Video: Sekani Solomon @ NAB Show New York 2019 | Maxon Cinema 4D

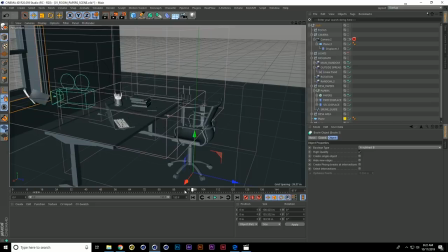(18:23)
So when you see your camera, there's a little page that's just chilling with the camera the entire time.
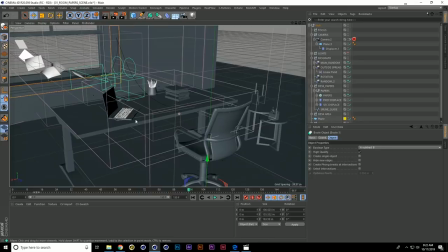(18:30)
So when the camera passes, and this is that page right here.
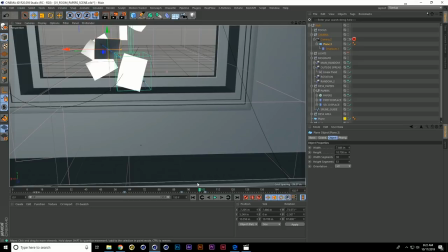(18:36)
So when the camera passes a certain point, this page wipes that camera and that's what's giving us our transition to the next scene.
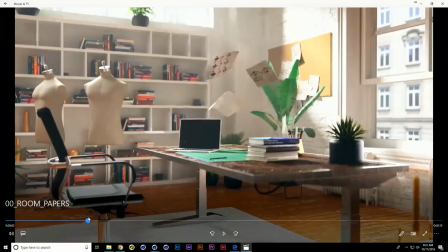(18:46)
So let's talk about this scene for a little bit.
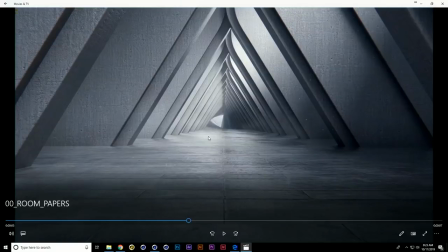(18:51)
It's interesting because this scene was like one I was a little bit worried about. Like is it cool enough?
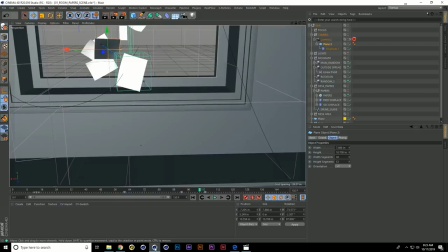(18:55)
Is it impactful enough but it honestly turned out to be one of my favourite scenes just because of the feeling you get when you see it right. It's a combination of a couple things which are actually very simple but it kind of gives you a feeling that I think is very,
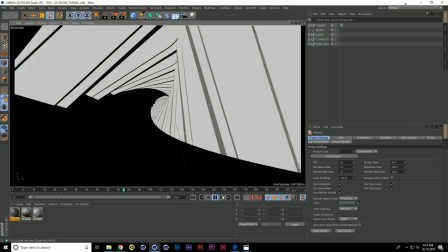(19:09)
I'm very satisfied with and again this scene is like crazy crazy simple right.
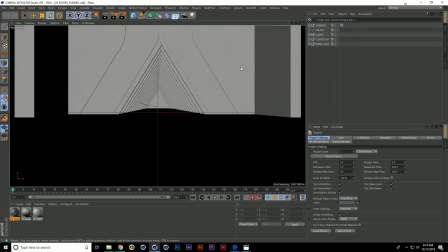(19:15)
It's a combination of changing the focal lens here if we jump into a camera that gives us this like
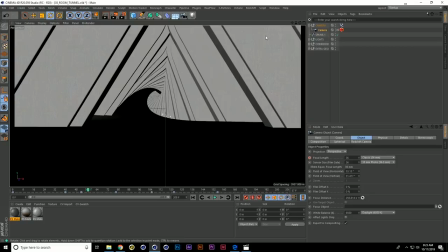(19:22)
really cool zoom effects but when we're thinking about like how is this room turning in this very organized way,
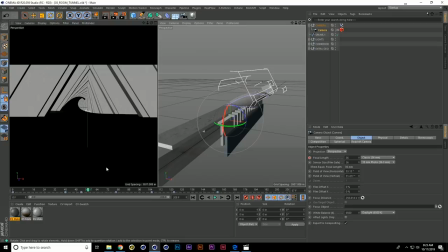(19:30)
super simple. It's just a twist deformer. So we just have a twist deformer running through this room. Let's find that really quick.
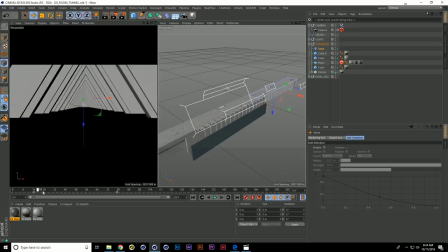(19:41)
So we have this twist deformer that's just running through this room but as it does, we're animating the twist right here as well. So if I just drag this through, you can see how it operates. But still, it's interesting because I tried a few different things. Spline wraps, a bunch of different methods to get to this point.
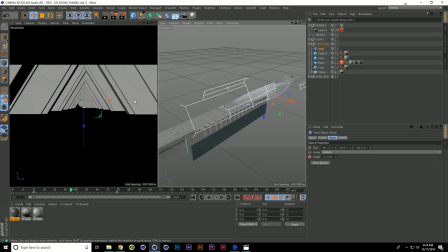(20:01)
So it's interesting the R&D process that like the simplest solution sometimes could be best and sometimes
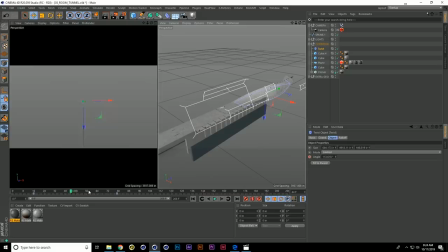(20:09)
the technicality comes in and going through a bunch of iterations to find the best solution which a lot of the times is simple.
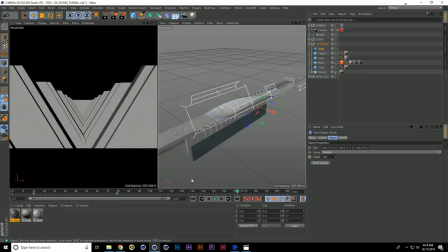(20:18)
So that's how we got to this point and again like in designing this,
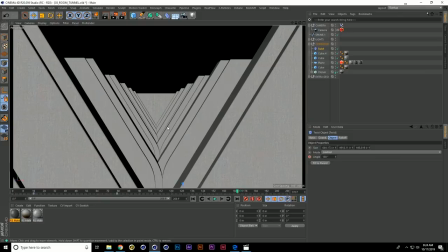(20:25)
it was always about getting to a place where I can juxtapose this piece of geometry against the jacket and again so we're thinking about design when we're creating these shots as well.
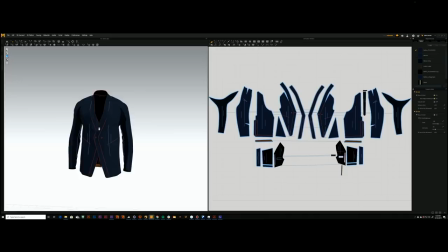(20:37)
So the very cool thing about working with Fabasi Rosborough's, these designers are super duper forward-thinking.
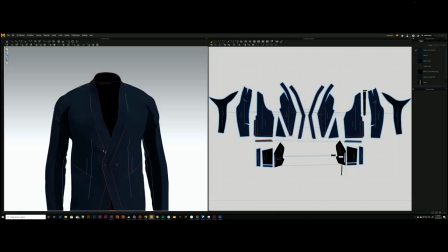(20:44)
They design all their clothes in Clow and Marvelous Designer.
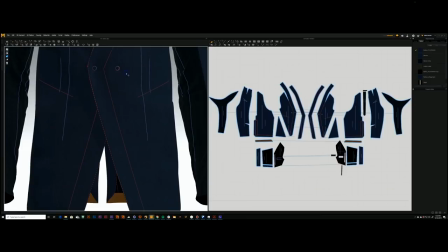(20:47)
So when it came to the point of actually handing me an asset, I had a digital asset to work with which 9 out of 10 times probably wouldn't happen.
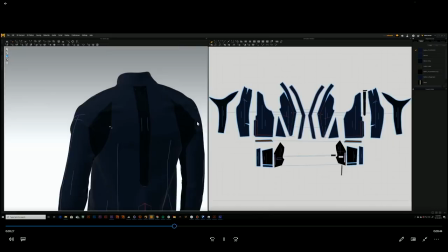(20:56)
So I had a great base to build from which was super dope and again like if you look at the jacket itself, there's a lot of detail here.
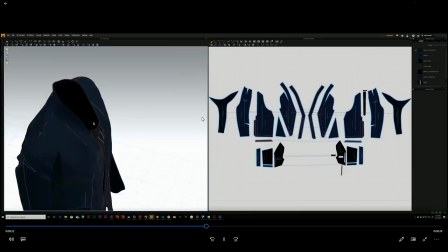(21:04)
If you go to the inside of the jacket, there's zippers, there's all kinds of stuff and this is something that these fashion designers are building which is pretty awesome.
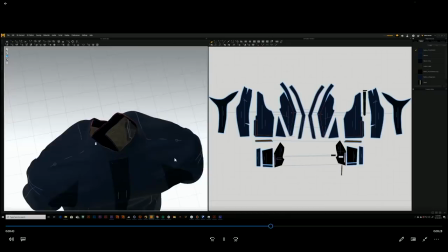(21:12)
So you kind of see in here, right? They put the zippers, all the inner paneling, all that kind of stuff which is again pretty incredible.
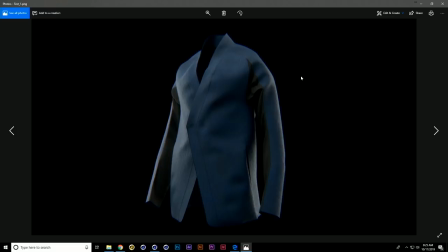(21:23)
So that's kind of the first assets I got. After that, I got super excited. I was like, wow, this is super dope and this was like the very, very, very first render that I did.
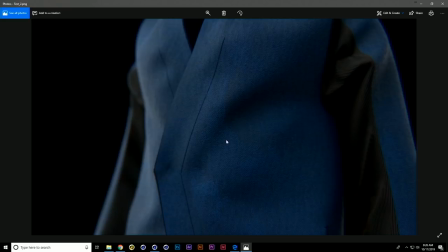(21:32)
I thought it was cool in retrospect. It wasn't that great. Like a lot of the aspects of the jacket needed tweaking.
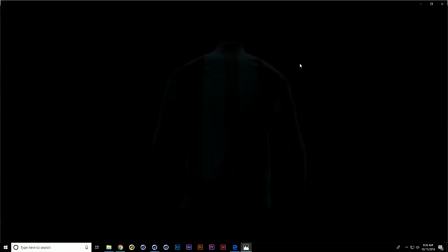(21:39)
So I had to jump back into Marvelous and just do some tweaks to make it feel like a little bit more realistic.
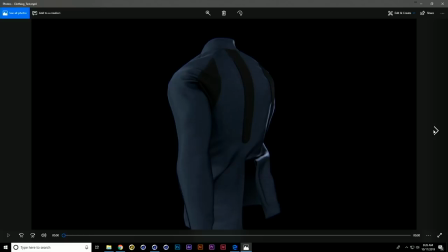(21:46)
So these were like a couple test shots that I did for this jacket.
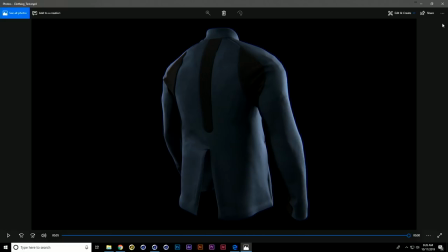(21:52)
These are like some flexing tests that I did and these are all being simulated in Marvelous Designer which
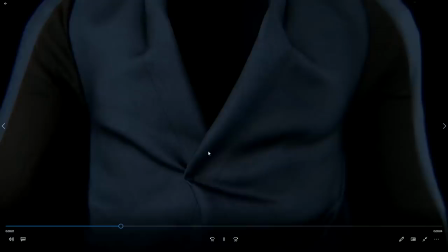(22:01)
is cool because Marvelous has a really really good workflow where you can just export an Alembic file and just bring it into Cinema 4D.
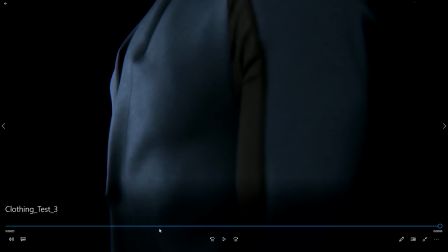(22:08)
So these are being simulated in Marvelous Designer but then being shaded with
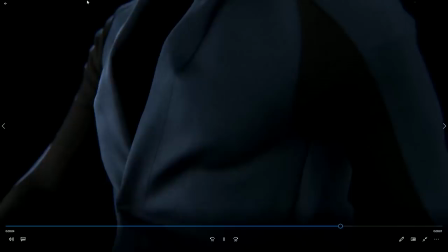(22:13)
Redshift and Cinema 4D which is like my definite preferred workflow.
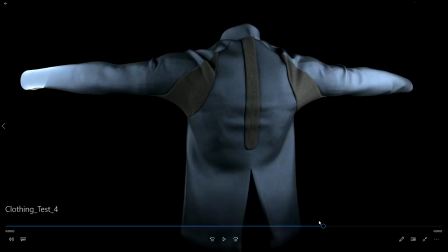(22:20)
It's just another test. So again, I'm just making sure. I have no idea why this one's not playing back.